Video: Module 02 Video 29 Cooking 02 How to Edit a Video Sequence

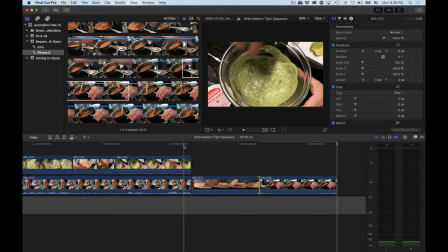[45:14]
Yeah, we want to go tight and wide, because if we went from here in her hand there to her hand here, we see both of her hands in this shot.
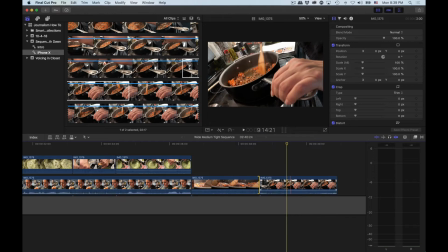[45:22]
One's stirring, one's holding onto the pot. This shot would not work coming after this, so we gotta go. I mean, that's really tight. It's kind of a medium, but because it's such a low angle and so close to the pot, I would call that a tight shot any day of the week.
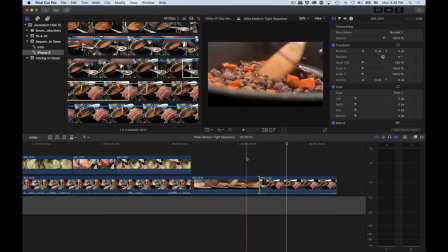[45:38]
So we're there. Oh, but the spatula's still inside the pot. Oh, so Andrew can't have his movie magic. Can he?
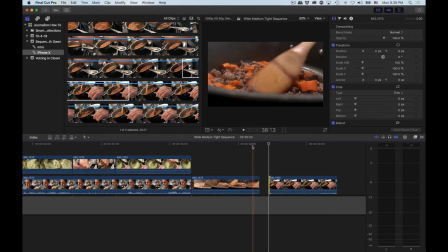[45:52]
Ooh. Let's find out. Where is the spatula at the end of this?
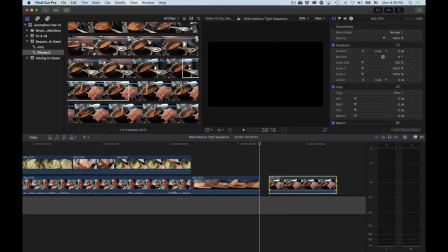[45:59]
Right side. All right. If we bring this here, does this cut?
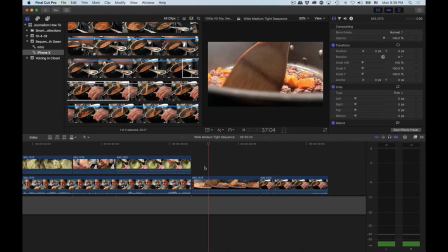[46:06]
I'm watching it again.
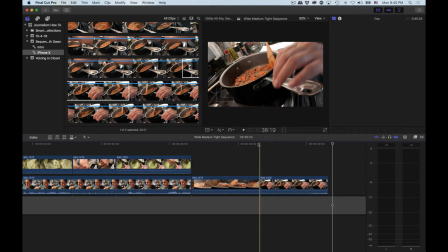[46:11]
Yeah, it does, but it's also too kind of distracting when your hand, because it's almost on the pot. Like, it doesn't matter that the motion's there. So what we're gonna do, spatula's on the right there.
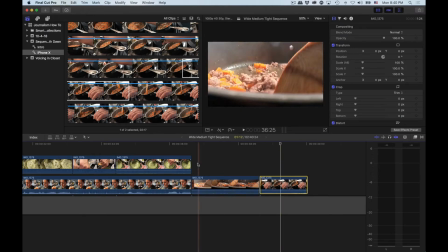[46:23]
That's where we're gonna start this, and her hand will already be on the pot. It's already a cool angle.
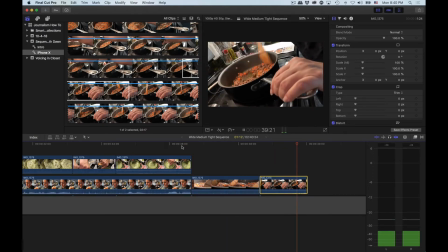[46:29]
It's already a really cool shot without the movement. So I can live with that, and I certainly have many, many days. Really, really happy that we got some creative shots in this piece. Cool.
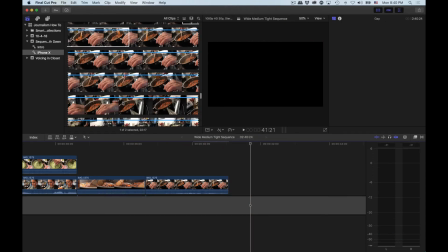[46:43]
Now we're really going to do plating here.
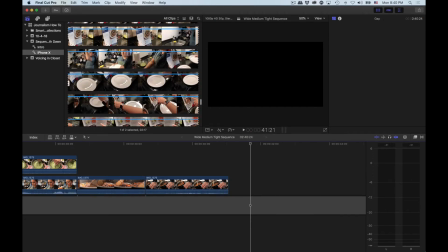[46:45]
Scroll down all the way to the end, past the dishwasher, past these other cutaways, and past this.
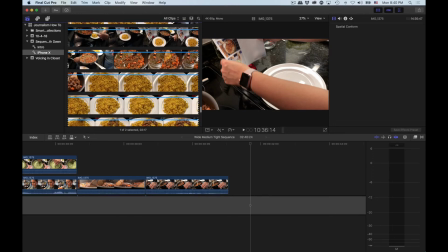[46:53]
And there's the rice. And there's this. And how did this work?
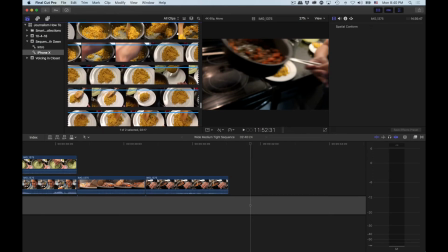[47:04]
Ooh. Hang on here. Andrew may not be able to do what Andrew wants to do.
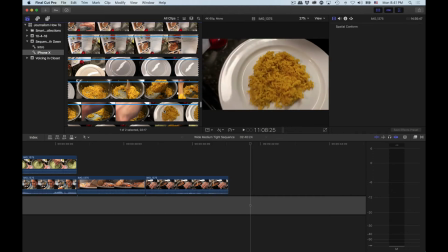[47:17]
Ah, the rice is already on the plate.
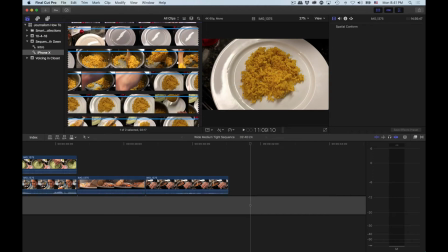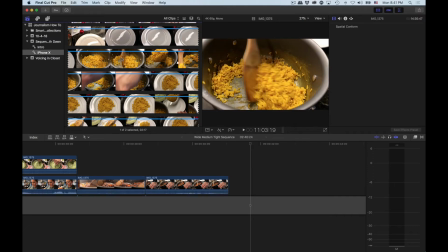[47:28]
Okay. So Andrew needs to think here. We have rice coming out of the pot. We're just going to put it on the timeline to put it on the timeline.
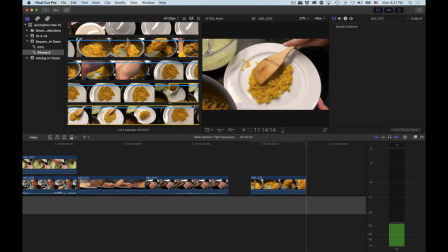[47:39]
We've got rice. Oof, that's a shaky shot. That's rough.
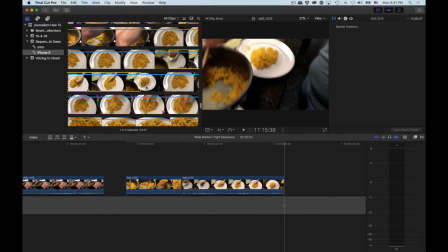[47:44]
We'll see if we can save that in the edit in a second here. And then the rest of this.
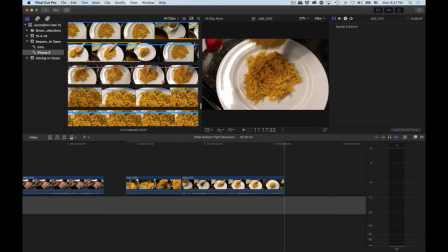[47:54]
Yeah. Well, actually,
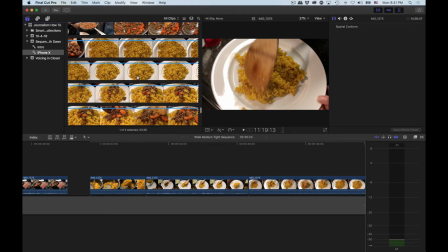[48:02]
we could use that shot too, and I'll explain how. All right, I'm scrolling here to see if there's any more shots of Dawn. And there's not, but that's okay, because we've got shots of Dawn up here, stirring and things.
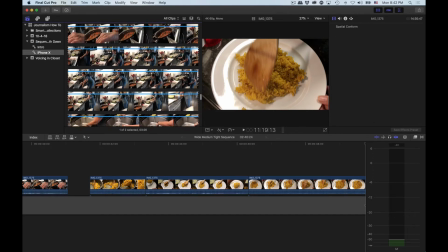[48:17]
So we've definitely got her. I just have to find her. Where did you go?
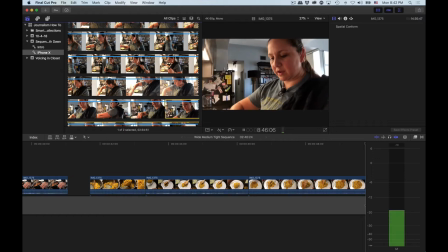[48:24]
Okay, what are you doing here? That's kind of fast. Okay.
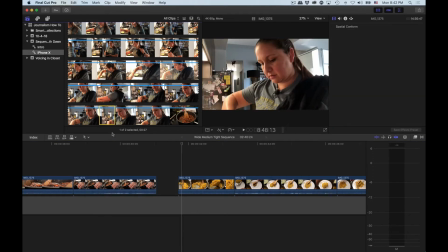[48:31]
She's scooping there. Well, she's not scooping. Technically, she's stirring, but can probably make it look like a scoop.
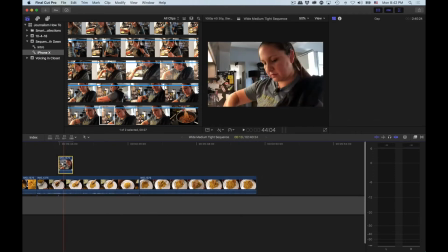[48:41]
Wait, where did she go? Ah, she's over here now. Swinging you back to where I need you.
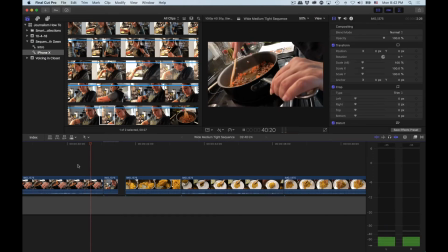[48:47]
All right, I'm going to turn her audio down. Boom.
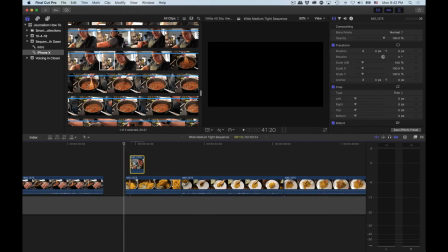[48:56]
All right, hang on here. This is silliness, because here's what this is going to look like.
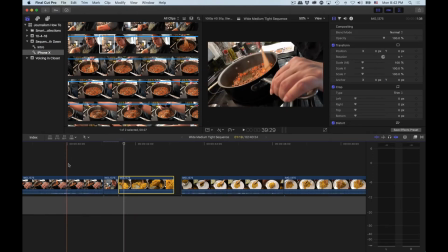[49:01]
Let me show you the wrong way to do it. We're going to go from pot to Dawn.
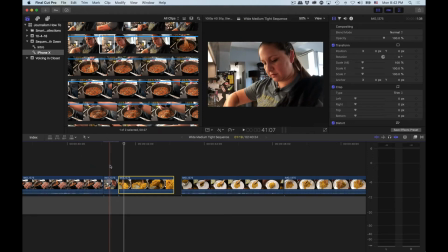[49:05]
You're going to think, oh, she's stirring the meat. And you should think that, because that's what we showed you. But then, oh, we're in rice now.
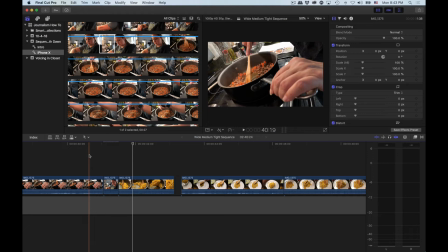[49:12]
Which, in terms of visually, shot cuts clean.